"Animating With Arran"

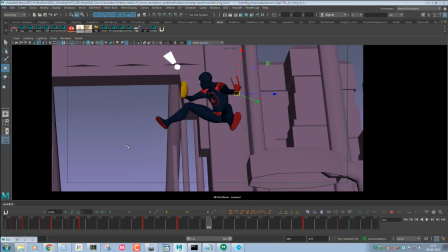2447s
So I'm going to select everything and now I'm going to hit 50%. And then on this hand I can hit P, which is 75%, so we're easing straight into that pose now. Can you see? So it's only that one frame, we're just going to go whoosh. It's like a whip.
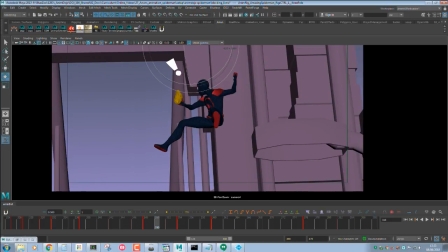2471s
Again, this is something I mentioned in one of the previous sessions. It's quite easy to describe something just by sound effects.
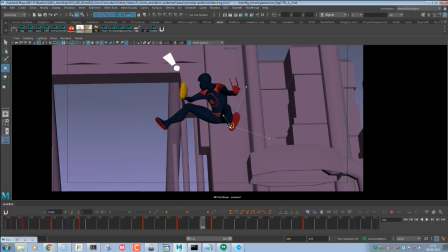2482s
It's the easiest way to explain something to someone who's not animating it. So I'm just keeping everything clean. So you see he pulls up, he looks at the taxi, has his beat, and then goes whoosh, and then now he's gonna throw.
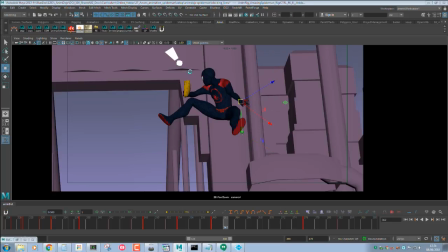2501s
I'm gonna save that again. And now we've got an odd key here, which we don't need. Make that an even. And again, since we've got 2, we can't hit 50% on this key, so it'd be an odd key.
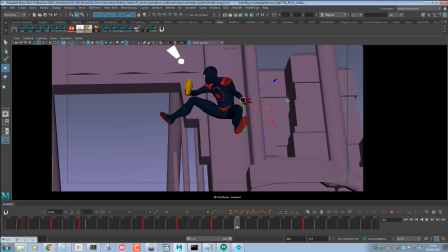2518s
So go back to 1, go slightly less than 50%, just because if I hit 50%, then we're going to get slight different spacing, and it's not going to be as clean as we'd like it to be. So now, since we've got that beat for the hand, we've got 2 different beats going on. That's why I thought it's quite a tricky one.
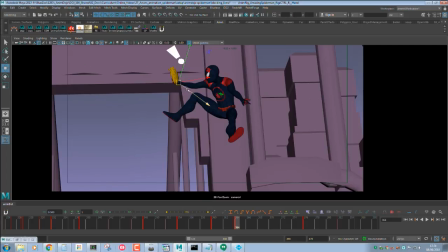2537s
So he's looking, he flings that one, and now we're going to start easing out of this hand to throw. Yeah, to throw the side mirror. And I'm starting to paint an arc coming around this side now.
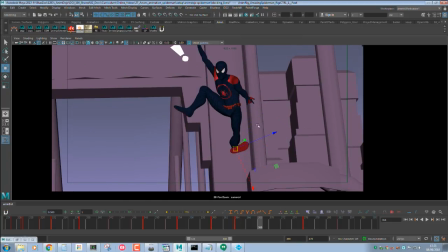2561s
I really wish there was a control to stretch the feet so I can create this nice curve, but I mean I'll do that in 2D after in the end. Cool. I think that's working.
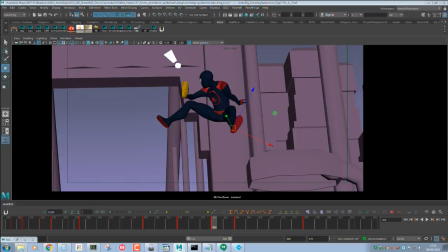because now we're going to have this webcasting, so we've already got that beat. Hopefully it all reads. I couldn't tell you if it's actually going to work. This is kind of experimental.
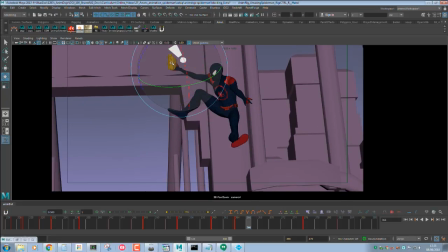2587s
And it's just a lot of retweaking until it feels right.
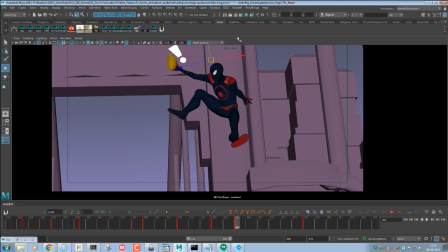2603s
No, I'm not going to do that. I was thinking of having him look at the side mirror as he does it, but I think if I just have one stick frame like that, where his head just goes, he looks, and then he continues his motion, I think that's going to be fine.
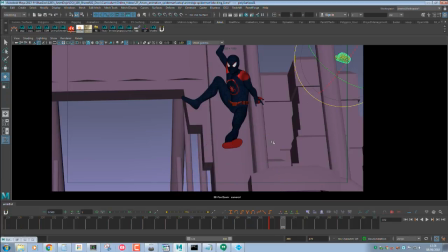2624s
See, he's already thrown it now. I've kind of half animated the side mirror just so I know where everything's going. That's more of like a storytelling moment. So I thought that was quite important. So we select everything.
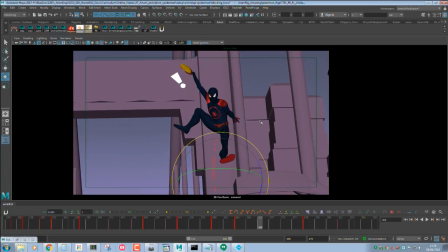So now we've got something quite weird going on. And I've got to try and figure out why this is happening.
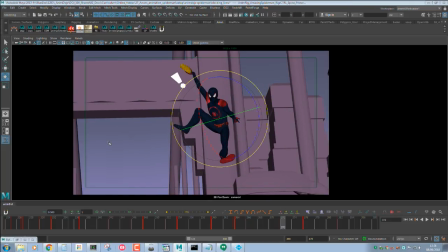2650s
So we're starting to have some rotation going on now. And so since I don't want to snap into it straight away, I'm going to start slowly softening. I think it's also because the camera's starting to ease out. That's probably why we're getting that. But hopefully when I start blending through, we can tweak it anyway.
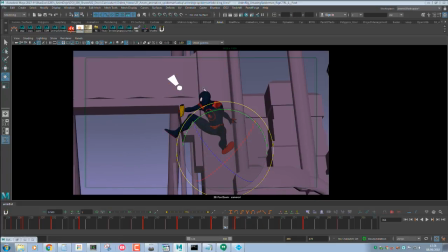2669s
Yeah, the stick frame is like a little hold. So I just so we have that extra frame, or in this case 2 frames, just to read him with this intention, and then he continues around. When I say stick frame, these aren't like technical terms that people use in industry. These are just things that I randomly make up because they make sense to me.
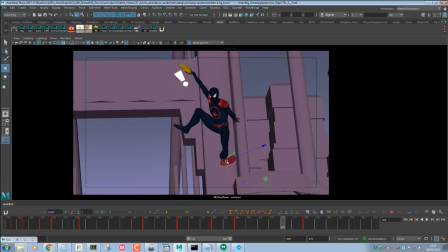2688s
But I'm sure people would, you know, it's a pretty intuitive thing to say. So I'm sure it wouldn't be too big a deal. People would know what you meant.